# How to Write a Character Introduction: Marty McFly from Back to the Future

So this is a case study in character likability, specifically the character introduction of Marty McFly in Back to the Future, a movie we all know and love.
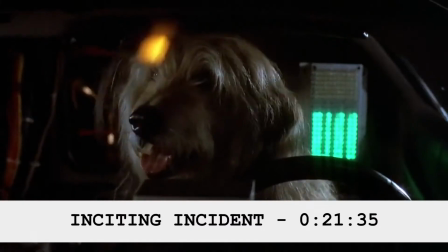0:08 So when it comes to Back to the Future, the DeLorean actually goes back in time at about minute 22.
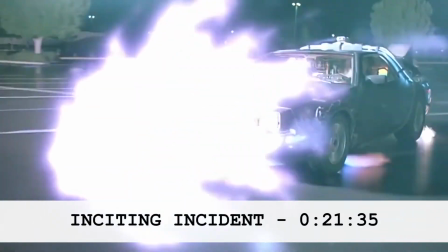0:14 So before minute 22, we are with Marty, we're learning about Marty, we're getting to know him, and we're falling in love with him because the filmmakers have used so many different techniques to really increase the character likability. So that's what I want to dive into today and pick apart, so let's jump into it. So the first little moment of the movie, before we even see Marty,
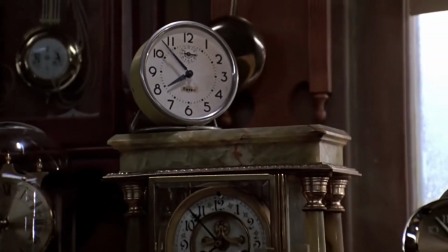0:38 is the camera goes through this failed Rube Goldberg machine in Doc's garage lab.
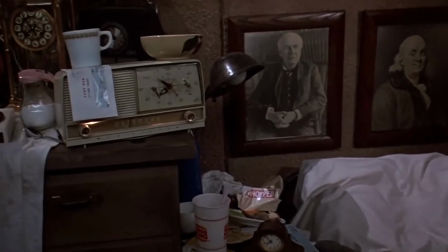0:45 And this basically sets the tone of the movie. It lets us know that it's going to be a movie that doesn't take itself very seriously.
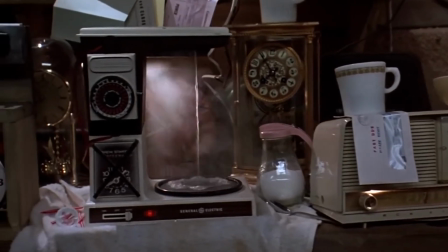0:52 It's going to be funny, but also is going to have something to do with science or engineering or something like that.
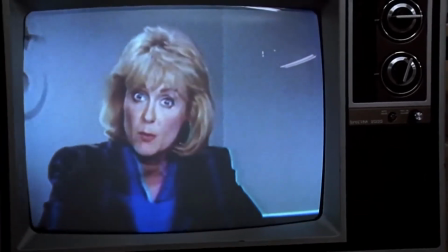0:56 We also see on the TV, the newscaster talks about stolen plutonium.
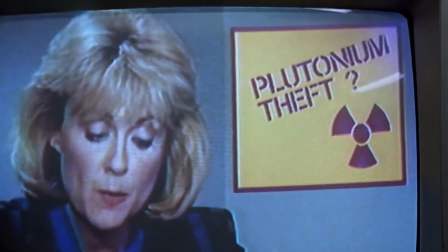1:01 And at that point, we've created a question mark in the mind of our audience. We've basically created a contract with them, basically telling them by the end of the movie, at least some point before the end of the movie, you'll understand what happened to this stolen plutonium.
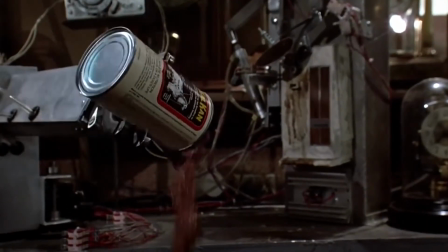1:14 So it really just primes the audience for comedy and some element of mystery. So Marty's initial introduction, about 3 minutes into the movie, it actually opens up on his feet, and we don't even see his face yet.
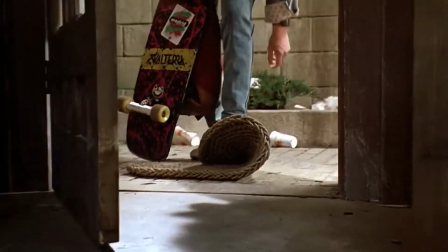1:26 And so we see that it's some kid who's wearing cool Nikes.
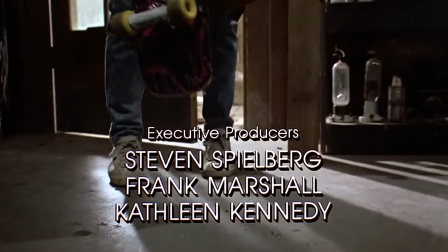1:30 He's holding a skateboard, so he already has some sort of like edge, cool factor to him.
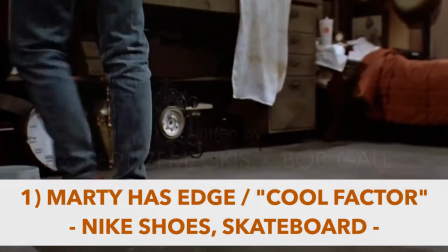1:36 He's walking into the lab. He notices that everything is kind of messed up.
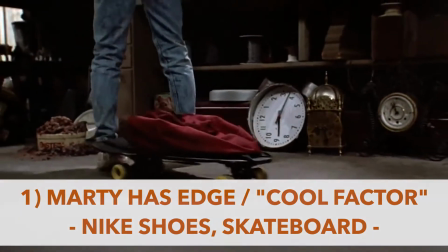1:40 He puts the skateboard on the ground, and the skateboard rolls and hits a case that says plutonium. So already we've answered the question of what happened to the stolen plutonium from the newscast.
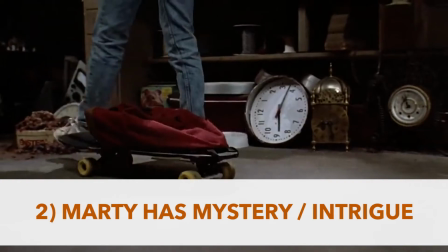1:52 We've just answered it, but what we've done is that we've added the element of mystery to Marty. So Marty is now associated in some way with this plutonium. So even though it's not him stealing it or anything like that, we've put him in a location that has the stolen plutonium in it. So we want to know more about it. We want to know how Marty is involved with this plutonium. So we've created a question in the mind of our audience. So we've given him a cool factor.
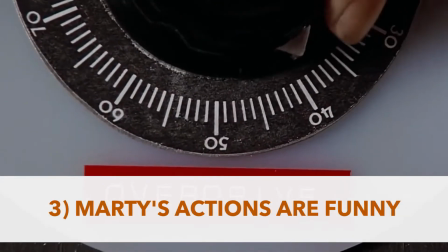2:21 We've created a question. And we've also made him funny. He walks in, he notices everything is gone wrong,
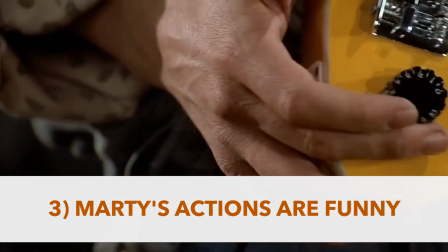2:30 and he plugs in his guitar to this giant speaker that's like the size of the wall,
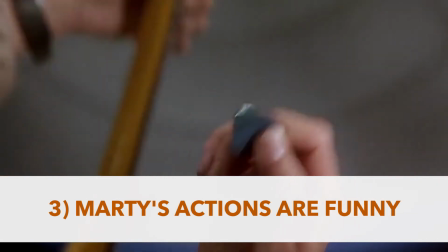2:37 and he takes everything up as far as it can go, and he strums the guitar, and he flies back across the room.
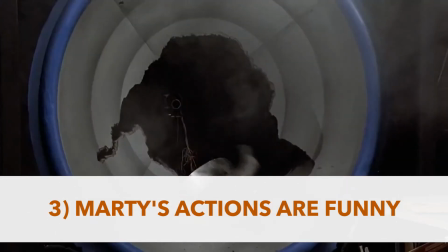2:43 It's a silly sequence, and he looks up, and the speaker is completely destroyed, and he pulls down his aviators. Again, he's wearing aviators. He's a cool guy, but he's cool and clumsy. He's like a blend of the two, which is interesting.
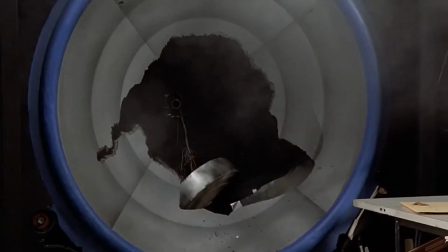2:57 He pulls down the aviators. He looks at the destroyed speaker, and he says, "Rock and roll." And that moment is just a fun, silly moment that adds comedy to his character. Again, we're blending this kind of cool guy with this kind of clumsy guy, and he's funny.
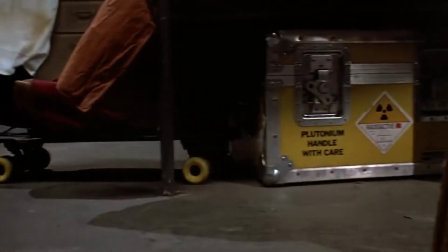3:15 So in that scene alone, we've given an element of mystery. We've made him cool.
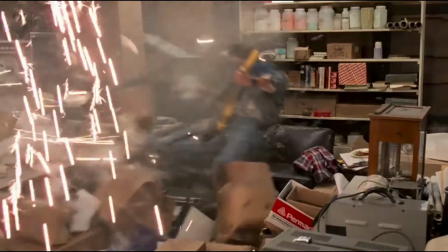3:20 And we've made him funny. And then there's a quick moment where Doc calls on the phone.
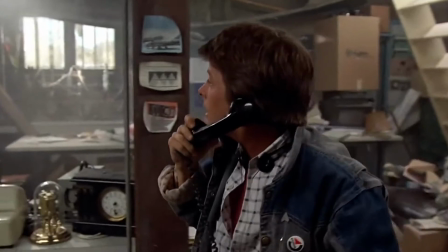3:25 Where are you? Thank God I found you. Listen, can you meet me at Twin Pines Mall tonight at 1:15? I've made a major breakthrough and I'll need your assistance.
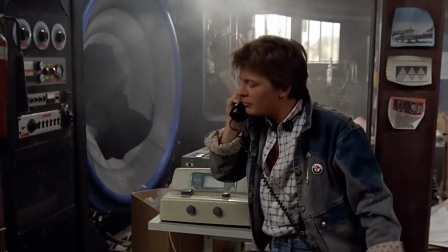3:31 Wait a minute, 1:15 in the morning?
And really that quick little interaction is a little bit more about exposition, but we do keep Marty funny in that scene.
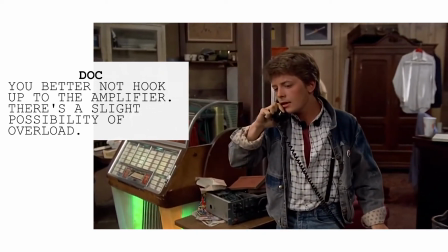3:40 That reminds me, Marty, you better not hook up to the amplifier. There's a slight possibility of overload.
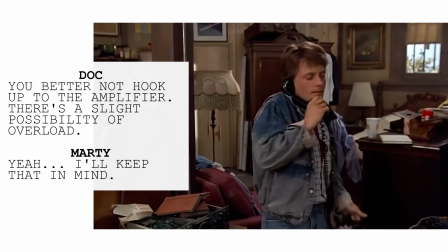3:46 Yeah. I'll keep that in mind. Good.
Again, we've added a little bit more comedy in that scene. And that's a good example, too, of any time you have an interaction that's basically just for exposition, make some jokes in there, have some fun, add some comedy, because if it's straight exposition with no comedy, it's boring to watch.